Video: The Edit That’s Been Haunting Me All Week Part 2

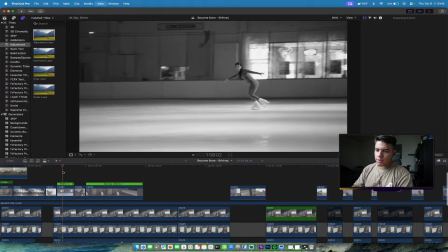3223s
I think I'm editing too fast and there's no pacing here, but let's see.
I don't feel like training. Some days.
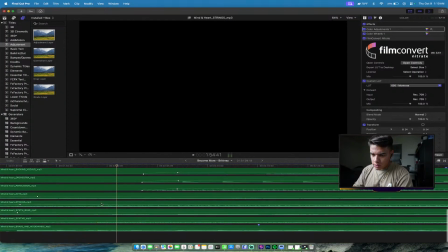3229s
I think I'm gonna use. I think I'm gonna utilize. I think it's this track here that's got those drops.
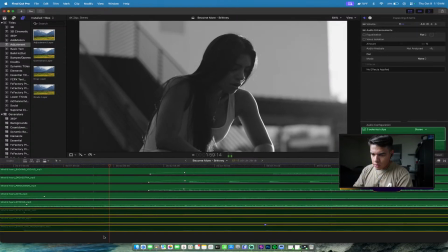3240s
Let me see.
Like training. Some days it's uncomfortable.
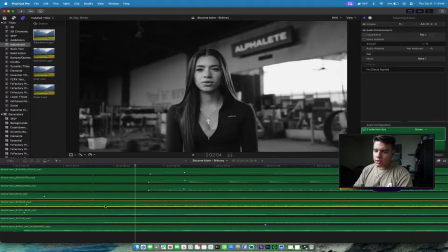3245s
Yeah, I'm gonna utilize. So here's a peak here, a peak here, a peak here.
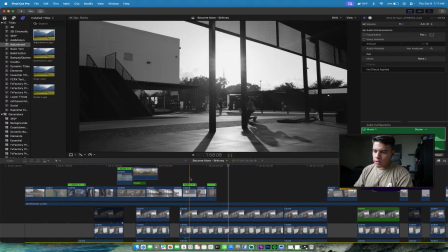3251s
I'm gonna use that to kind of cut these clips together, right? Let me see what I got right now.
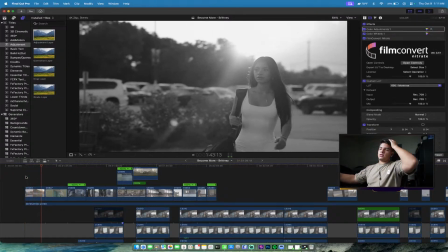3257s
I just need to kind of visualize the pacing.
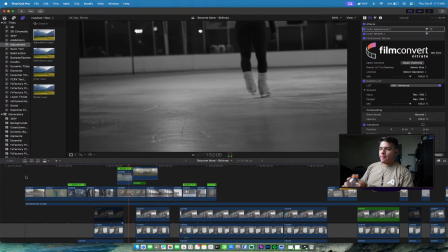3263s I don't see myself as anything special.
Intro's a little quick.
I just decided I wasn't okay with staying the same.
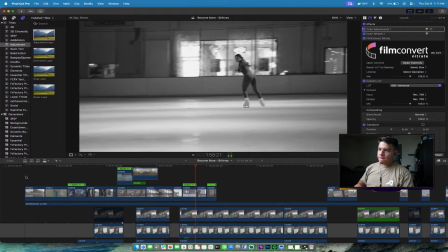3270s I like the variety in sports. Some days I don't feel like training. Some days it's uncomfortable.
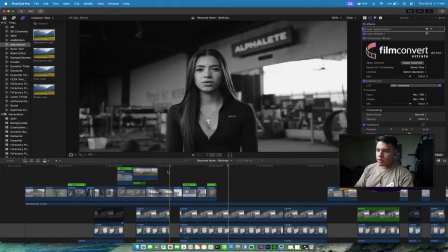3277s
Yeah, okay, so
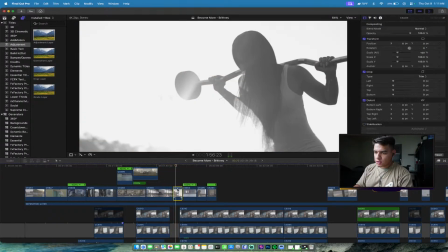3280s
pacing is a little off right now, especially with this clip being 0.2 seconds long.
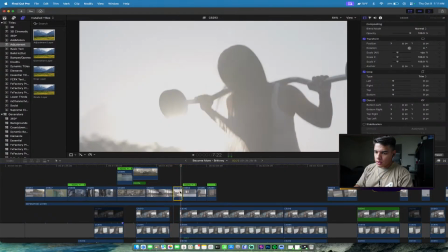3287s
Some days, unless I remove it and then I bring these clips in.
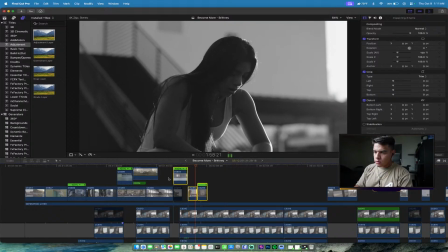3295s Some days I don't feel like. Some days.
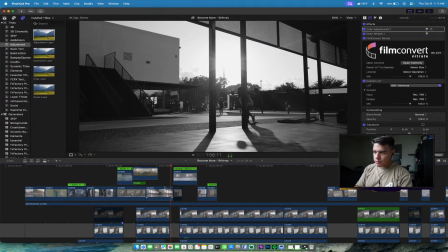3301s
Because this needs to hit on a beat for sure.
Some days I don't feel like training.
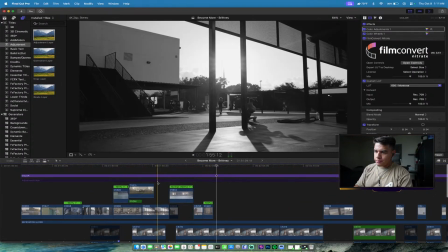3308s Some days.
Yeah, see, that's not terrible.
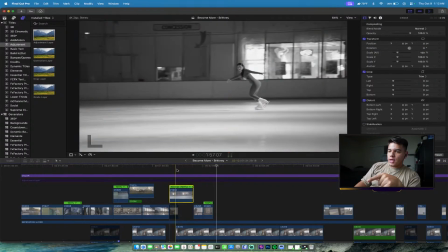3313s
I just don't know if I want to use that clip if I'm going to have it linger too long.
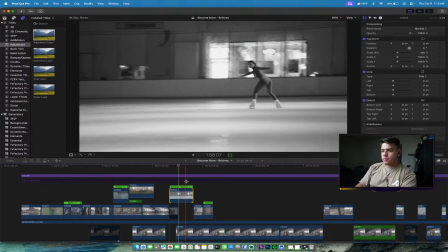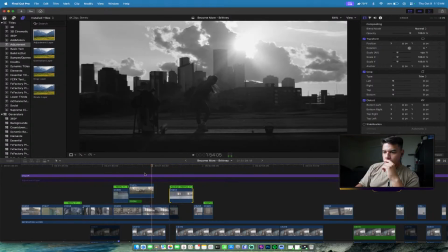3322s Some I'm okay with staying.
Let me get rid of this.
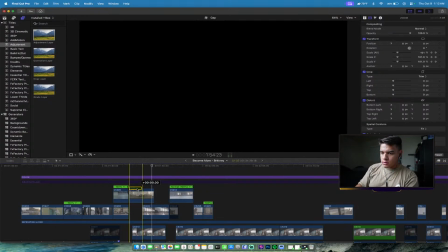3326s
Let me disable this so I can use it later. Let me cut this down.
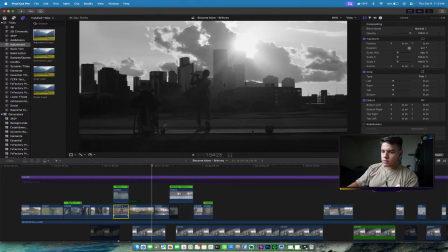3332s
Get rid of this. What is this again? Stretching. I'll keep this one around just in case, but and then I'll keep this one around just in case.
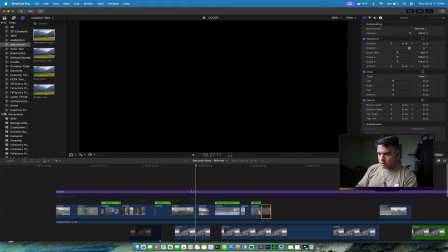3342s
I just want to see the timeline. See, so this is something that you can visualize in pacing with your clips.
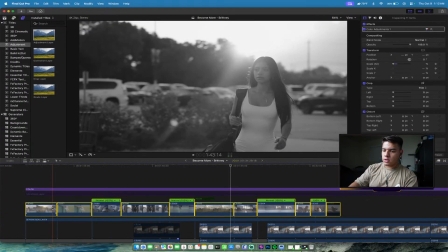3349s
Is okay.
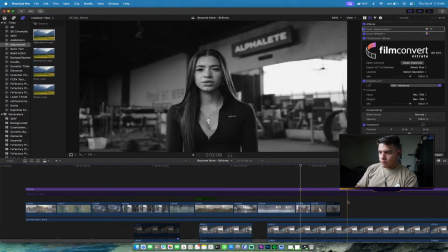3356s
It's probably not the fastest way to do things, but if you look at these clips here, you can tell, like this one, you can see it.
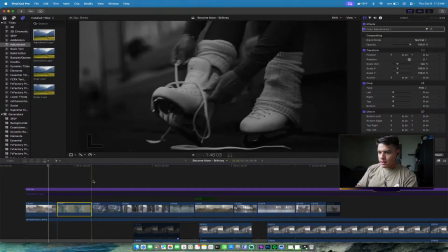3363s
This one is 2 seconds long. 2 seconds. This looks slightly under 2.
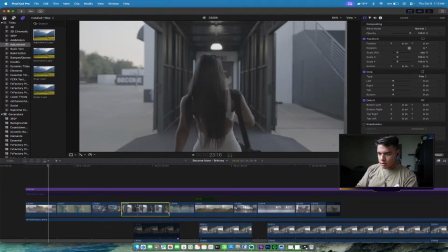3369s
This one looks longer. See this compared to these.
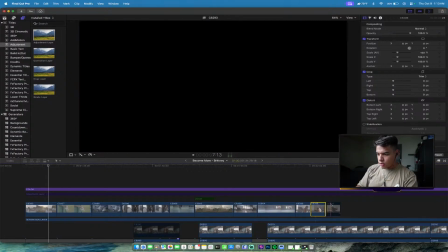3374s
Then short, then medium, then short, then medium, then short, short. So that's kind of how I visualize pacing, and sometimes it just depends on the project.
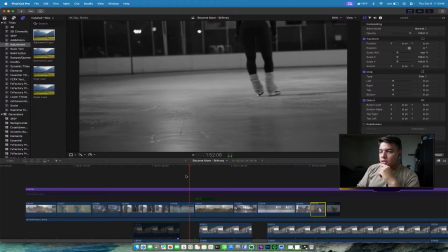3382s
It's not going to be the same every time, but it's a good way to kind of like see how things are kind of moving.
I just decided I wasn't okay with staying the same.
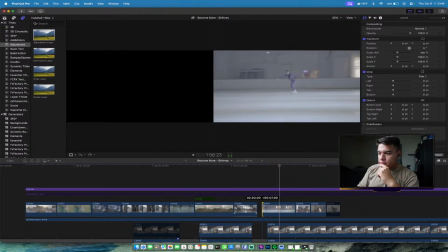3391s Some days.
I actually, you know, I can extend this clip here.
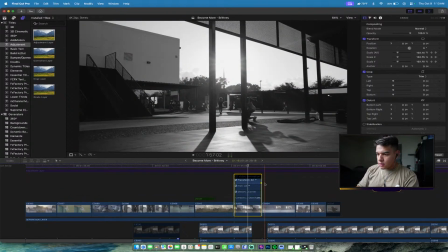3396s
And I can extend that also.
Staying the same. Okay with staying the same. Some days I don't feel like training.
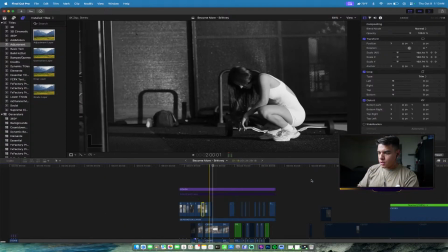3407s Some days it's uncomfortable.
Okay, so let's see if I can find some sort of uncomfortable.
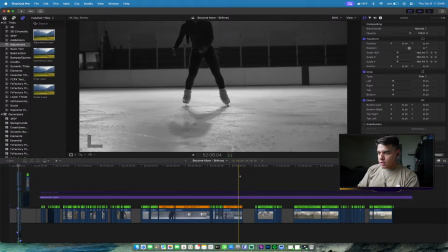3417s
I don't want to do gym back to back, so let's see if there's anything that I can use here. See, she's having too much fun there.
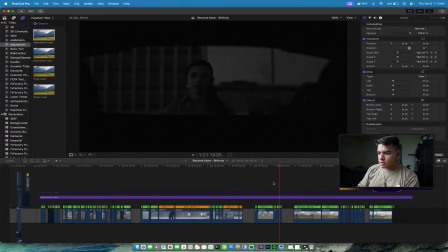3424s
Not okay, Brittany. I know she messed up a lot and she was kind of discouraged on some of these shots, but I don't think I was able to capture
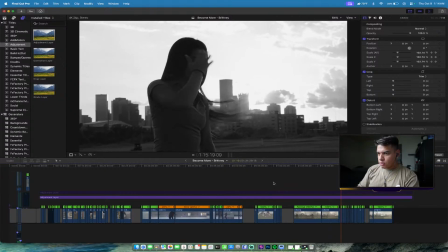3436s
her tone. You see, actually that's not bad.
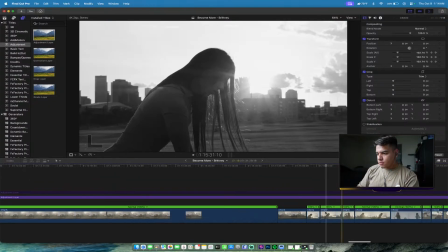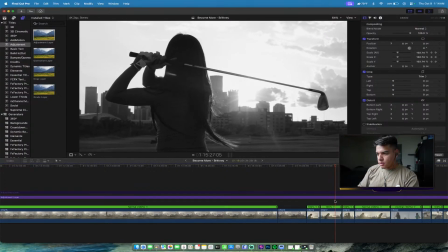3445s
But she looks at the camera, so it's not gonna work. I also kind of had her fake it here.
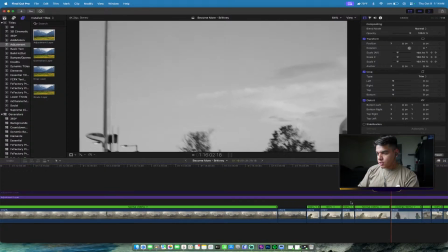3455s
If you guys are ever shooting, make sure you tell your subjects not to look at the camera immediately.
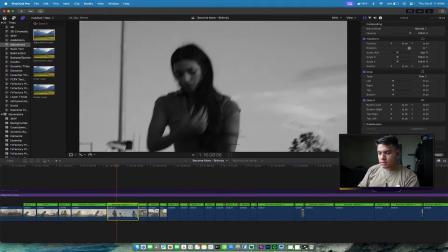3461s
Have them hold character, because sometimes those extra couple seconds really work in your favor.
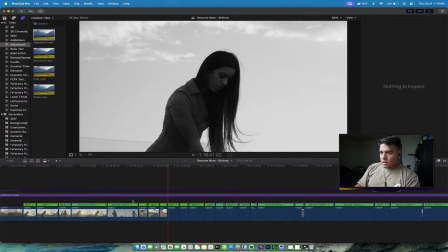3470s
Kind of like this shot.